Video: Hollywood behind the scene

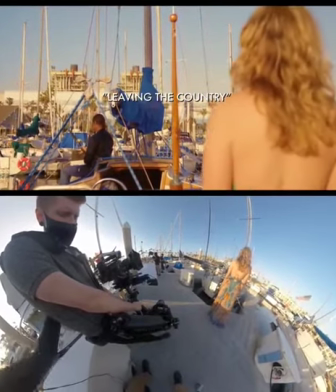0s
The shot starts with her stepping into frame onto her mark with the camera locked off. We pre-framed this before so it would be perfect every time.
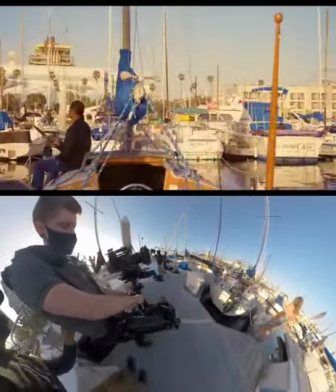8s
As she moves forward I banana left and have to cut out a frame briefly to hide the shadow that I cast on her.
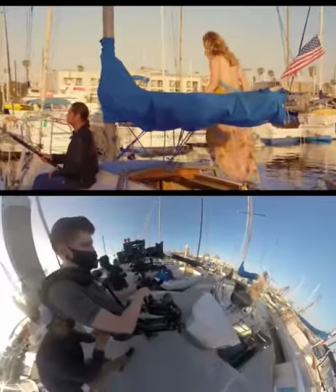13s
Then let her walk back into frame. I then raise the camera up to frame out that silver grill thing my shadow also was visible on.
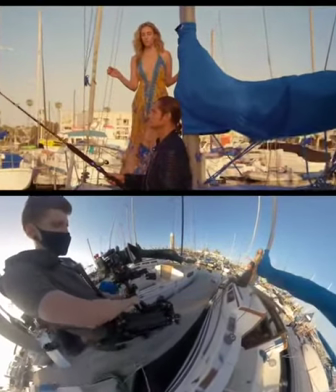21s
I time myself walking forward so they can both fit into frame and I can land on my mark wide enough to see her standing and him comfortably without stacking them.
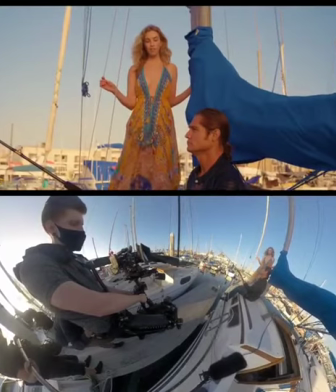30s
Then I feather off the stop. I hold for her line.
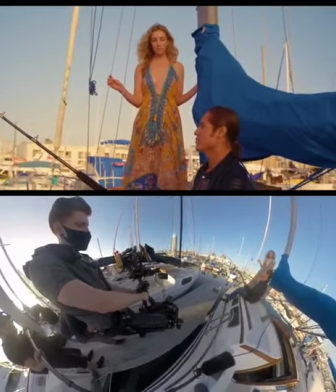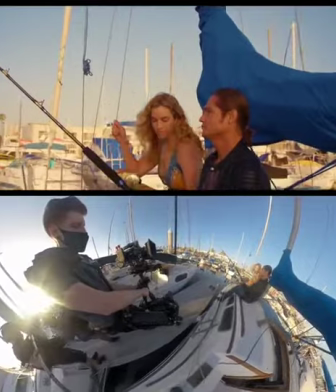40s
As she sits I boom down to their eyeline and push in for their intimate moment, and hold until they finish their lines.